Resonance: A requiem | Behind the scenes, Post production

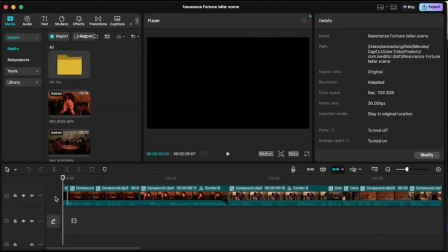0s
Right, okay, I'm going to go over how I edited this, but I'm going to voice it over and just kind of explain everything. We begin with just a black stock picture, which is found on my CapCut library. It's just a free black video that just it's good just for like placement footage.
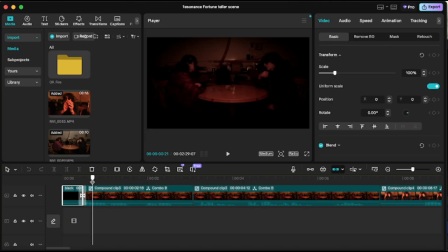18s
And I had that fading from black, so it keeps a dark setting. So the way I filmed this was I had a dark room and I had halogen lights. Well, I had a halogen light and it was set up pretty well. But the only issue was I forgot to turn the automatic off on my camcorder that I was using.
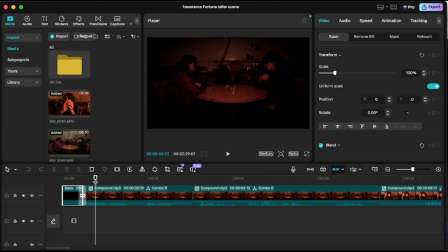36s
So it kind of ruined the effect I was going for the room. So you see I've got loads of compound clips here, and basically what I've done here is, um,
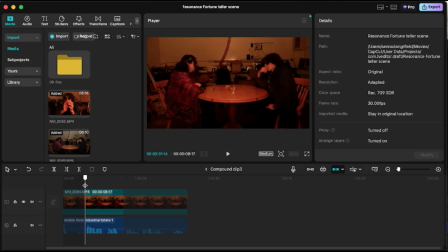47s
well, it's the full video that I initially had, but it's only got a certain bit that I actually needed, and it shows you how we filmed it. So I had them clap whenever they talked because they had DJI mics clipped onto them,
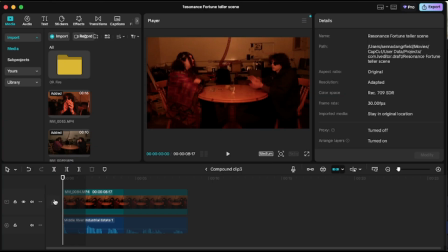62s
and I needed to sync it up with the audio, or with the video even, because the camcorder audio wasn't the greatest. So what we've done here is, I'll just play it to show you.
Yo, Madam Solana, how's it going?
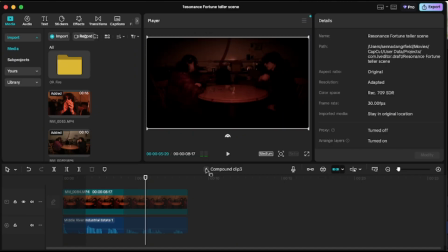76s Greetings, Dante. Thank you.
See, right, I kind of put it up a bit and stuff, but you get the point with the clapping.
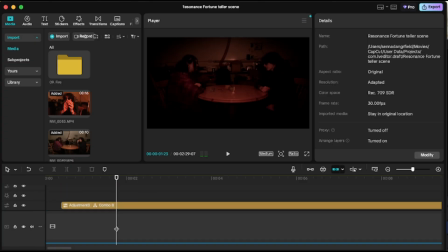85s
So also, another thing I did was an adjustment layer.
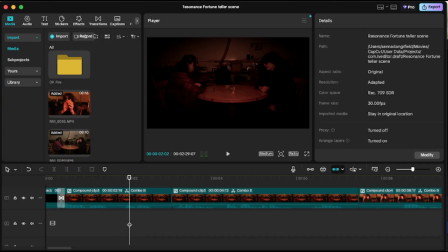91s
I believe this adjustment layer so I did this to color correct the automatic camera that I was talking about. So I just kind of, corrected what I wanted the color to look like. And there's also a vignette on there,
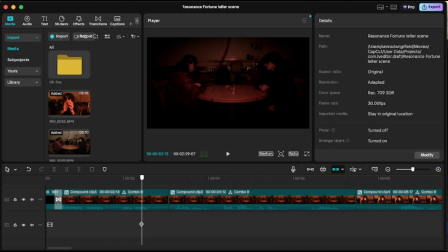108s
along with a few other adjustments to kind of re-achieve the look that I did film it in. But the automatic camera ruined it, so that's my solution to fixing that. I also have the soundtrack here from JoJo's Bizarre Adventure.
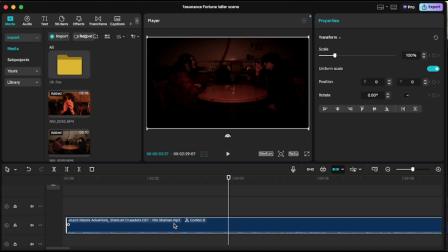125s
It's from Stardust Crusaders, and it's Fireman Shaman, which is a fortune teller character's theme song. So I thought it was pretty appropriate for the scene, given we have a fortune teller here.
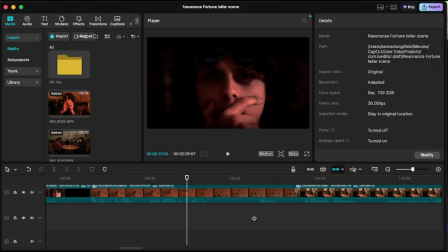140s
And see, we just kind of have. There's not really too much editing in this bit. I know they're all compounds, but that's just all audio correction as I showed, and I've got my adjustment layers.
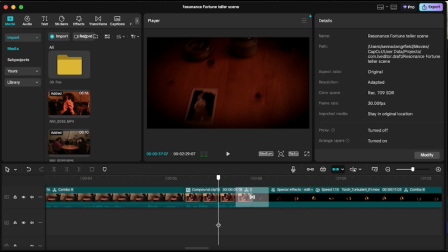150s
And then it gets to this bit here. This is when there's a bit more editing.
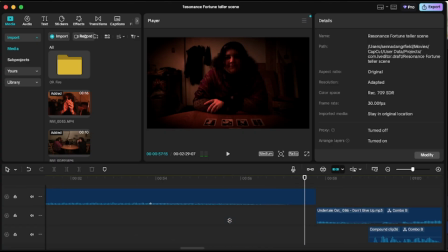155s
So you'll see the music cuts off here. And then there's an Undertale soundtrack called Don't Give Up.
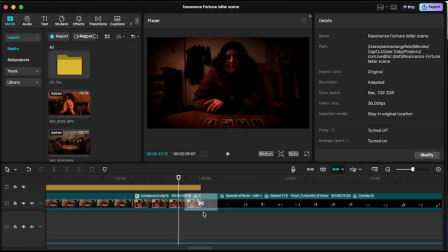165s
And this is when the fortune teller's telling about her prophecy and the vision she had about the main character. So I have it do a smoke transition because I wanted to make a visual myself here. So I used a fire VFX I have and just used it as the source kind of thing.
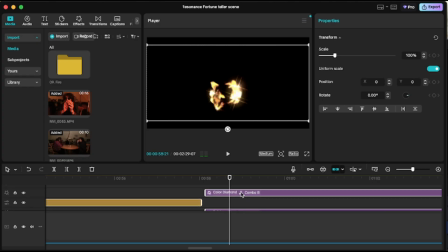185s
I have a rainbow haze effect here and a colour diamond. Colour diamond is you see these gems here? See if I mess with it, they change. I don't really need to. It doesn't really matter if I mess with this.
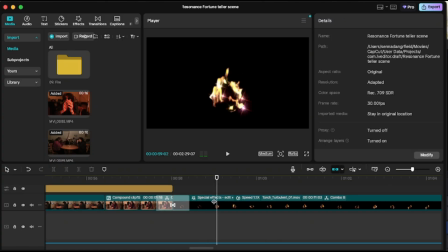197s
But so we have a edge glow here, which just kind of makes the edges more glowy and blurry, kind of like the rainbow effect I have on, not the rainbow, the colour diamond.
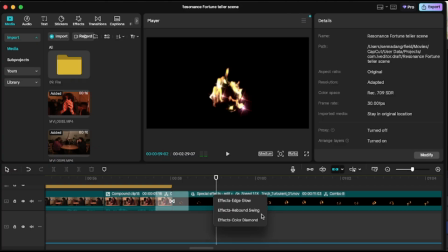212s
They're kind of similar and they blend quite well. So I've got both of them going on, and I've got a rebound swing, which is meant to kind of make it swing a bit, but you can't really tell. The rainbow haze is what's making it kind of all flickery and colourful.
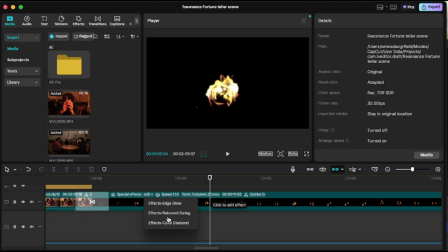230s
That's why it's kind of a bit buggy with the frames. That's not actually my computer being slow. And then we've got colour diamond once again, just because I wanted to double the effect.
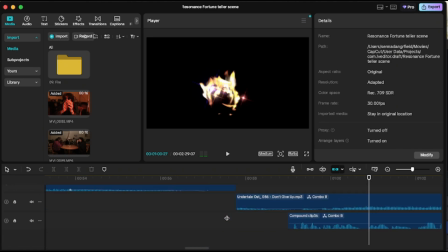241s
And then you've got the music, obviously, and I've also got the voiceover of the fortune teller talking.